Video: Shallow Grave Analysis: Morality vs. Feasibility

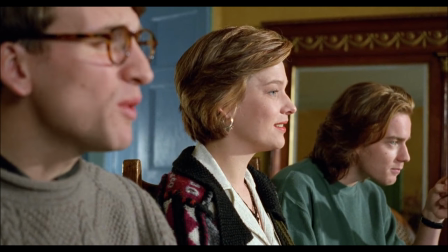(4:13)
Far from being pillars of morality before discovering the cash, the cross-examination scenes establish the roommates as less than savory people.
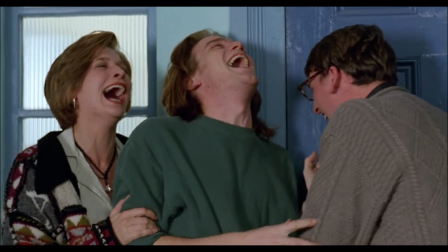(4:22)
They taunt the prospective roommates rather cruelly, simply because they can.
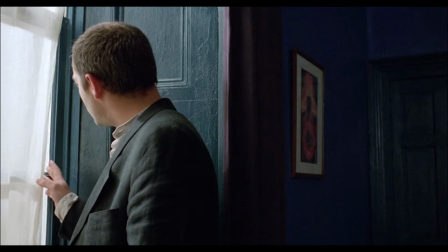(4:26)
When Juliet meets Hugo for the first time, he mentions that he's writing a novel about a priest who dies,
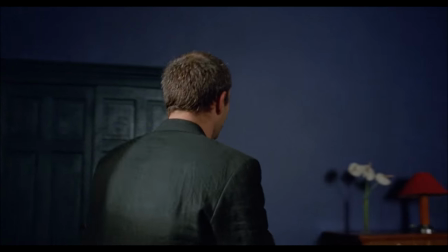(4:33)
perhaps representing the death of moral authority within the modern-day world.
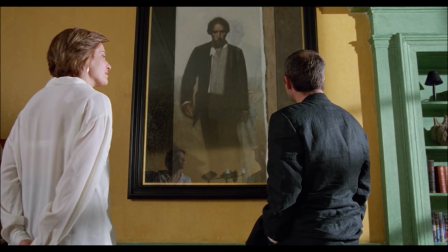(4:38)
Juliet even refers to the human condition as a weakness that needs to be treated.
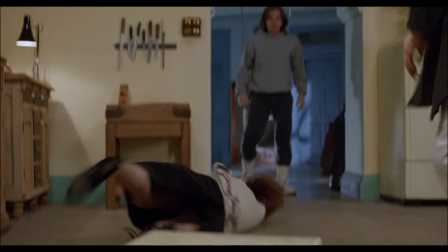(4:43)
The film obviously explores the human weaknesses that are greed and the thirst for power, echoed further when David says,
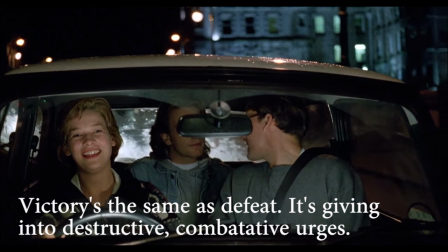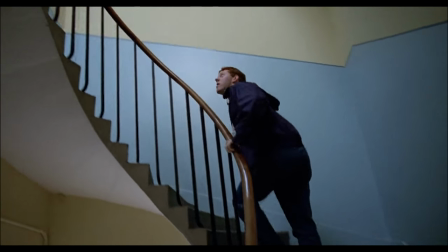(4:57)
The preoccupation with power is revealed in the very first scene and is emphasized by the camera angles and composition.
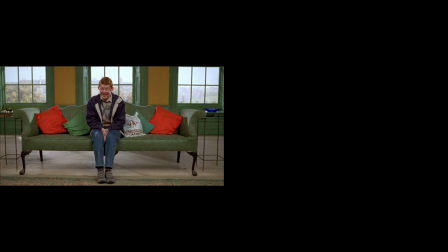(5:04)
The roommate applicants, having no power, are fully entrapped within the frame at a neutral angle.
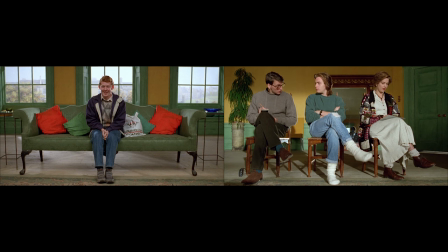(5:10)
The friends, on the other hand, are shot in low angle, giving the sense that they're looming over the audience.
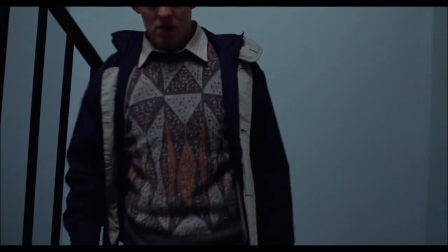(5:16)
A higher position is associated with having more power, a visual motif that recurs throughout the film.
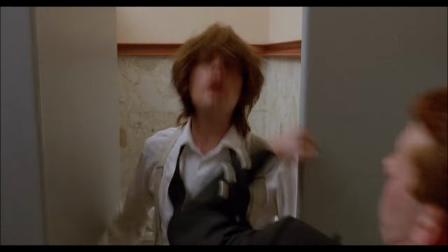(5:22)
When Cameron shifts from being the victim to eventually becoming the aggressor, it's accompanied by a high angle shot of Alex.
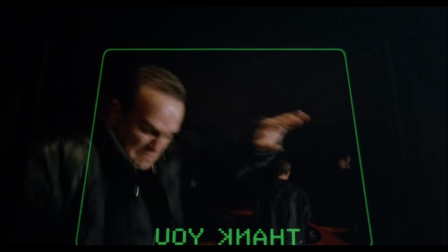(5:31)
Similarly, the thugs are always shot in low angle, emphasizing the fact that they take their power by force, that is until David defeats them.
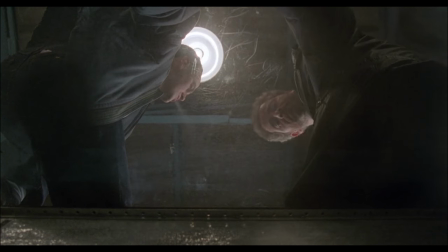(5:40)
One extreme low angle shot of the thugs follows immediately after the low angle shot of Juliet,
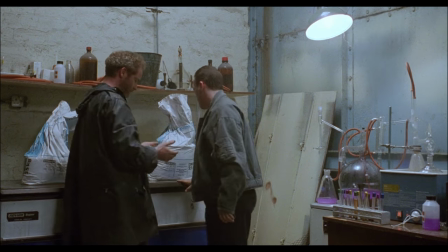(5:47)
almost like a match cut, drawing a visual connection between the thugs' immorality and that of Juliet.
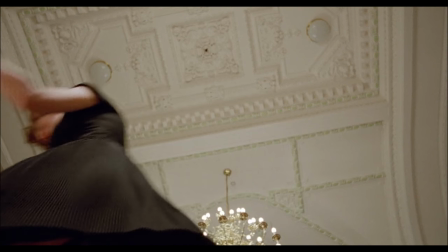(5:53)
As well, it represents Juliet's sexual power over Alex,
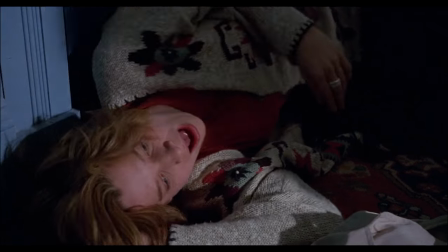(5:57)
which comes into play towards the end of the film, as it leads to Alex risking his life to protect her.
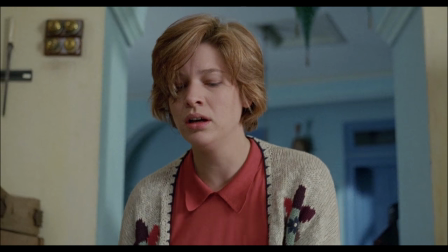(6:03)
Her shoe takes on a sexual meaning in this scene, but later becomes a tool of violence, when she decides to take all the money.
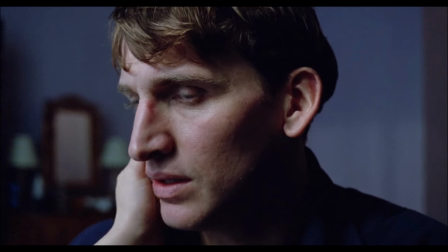(6:11)
This parallels with how Juliette uses her sexuality as a tool throughout the film, simply a means to get more power.
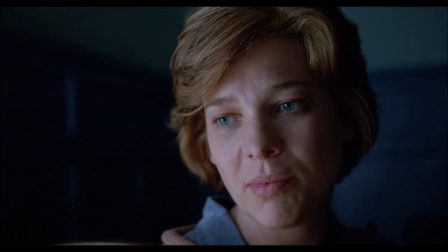(6:18)
This is not really related to gender as Alex says,
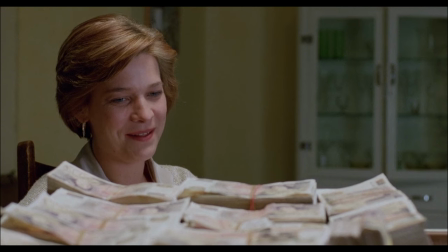(6:27)
Plus, upon seeing money, Alex smells it and Juliette licks her lips, emphasizing the relationship between sex and power.
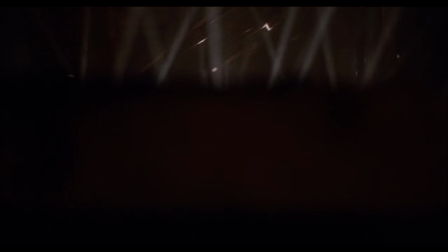(6:34)
When David descends, or rather ascends, to madness, he decides to stay in the loft.
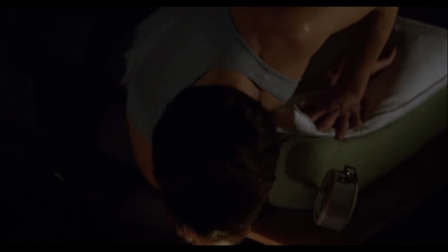(6:40)
The higher vantage point makes him feel more in control, plus he can spy on his roommates from above.
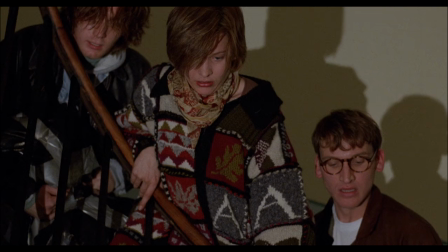(6:46)
The aerial shot is used sparingly in Shallow Grave and is related to the theme of guilt and judgment.
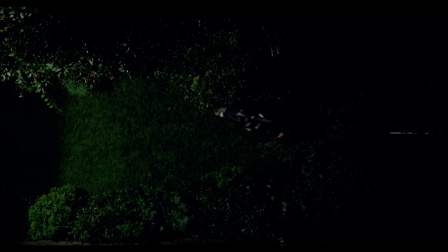(6:52)
One of the first aerial shots, as if from God's point of view,
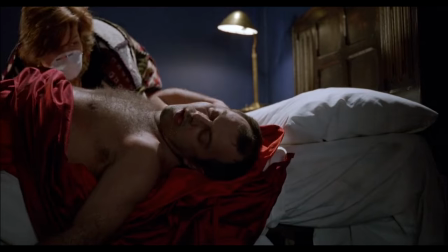(6:56)
shows the friends transporting Hugo's body, an act everyone feels ambivalent about.
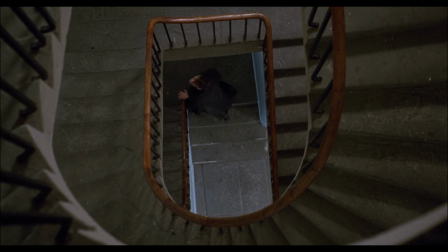(7:02)
One area in which aerial shots are frequently used is the staircase, another physical representation of power.
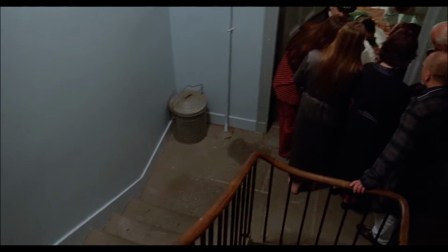(7:09)
Being on the top floor, David is able to hear about a robbery on the floor below and look upon it as a spectator.
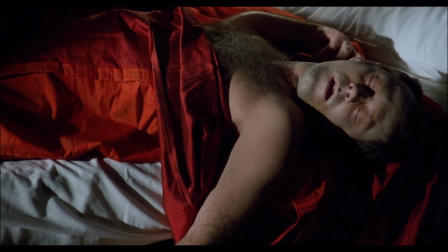(7:16)
In contrast, the floors beneath him are totally oblivious to the decaying corpse above and its subsequent transport.
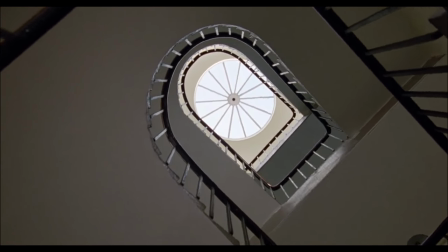(7:24)
The skylight on the ceiling looks very much like an eye,
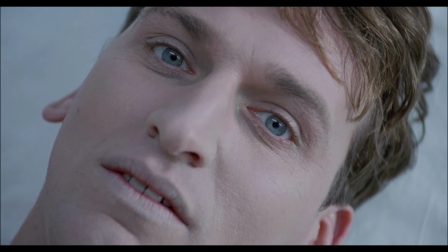(7:28)
which is another visual motif solidified by the same rotating camera movement in the shot of the ceiling and the shots of David's eyes.
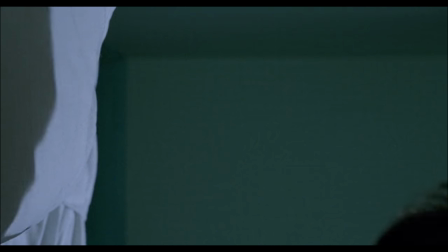(7:37)
David is the most morally conscious of the group and thus quickly becomes plagued by guilt, even before there are any signs that they will be caught.
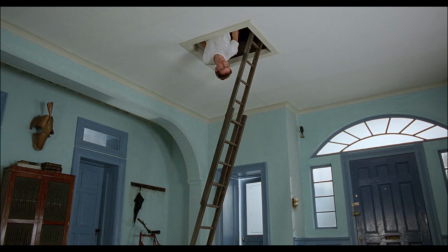(7:45)
In a fit of paranoia, he decides to move into the loft,
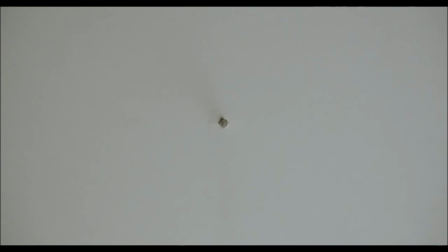(7:49)
which is a clever way to externalize the unseen and maybe unfelt guilt of the other two roommates.
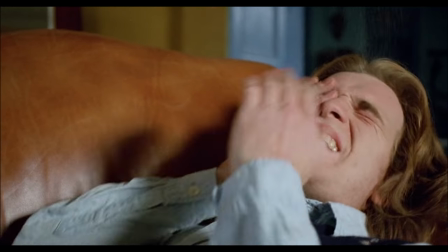(7:55)
In any case, they too become paranoid in their own home.
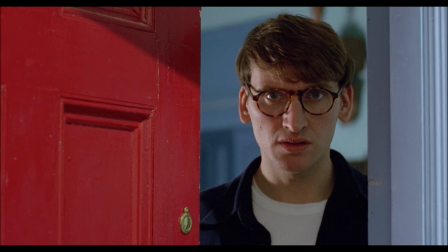(7:59)
The power dynamics come full circle towards the end of the movie when the detectives get on their case.
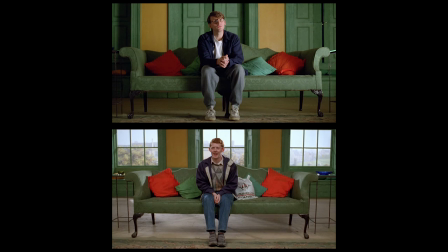(8:05)
They take the roommate's position in the beginning of the film, while the roommates take the vulnerable position of the applicants.
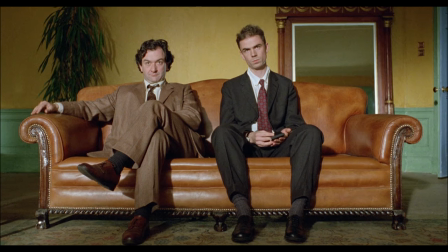(8:12)
The judges become the judged, except now the questions are a bit more serious than what kind of music do you like.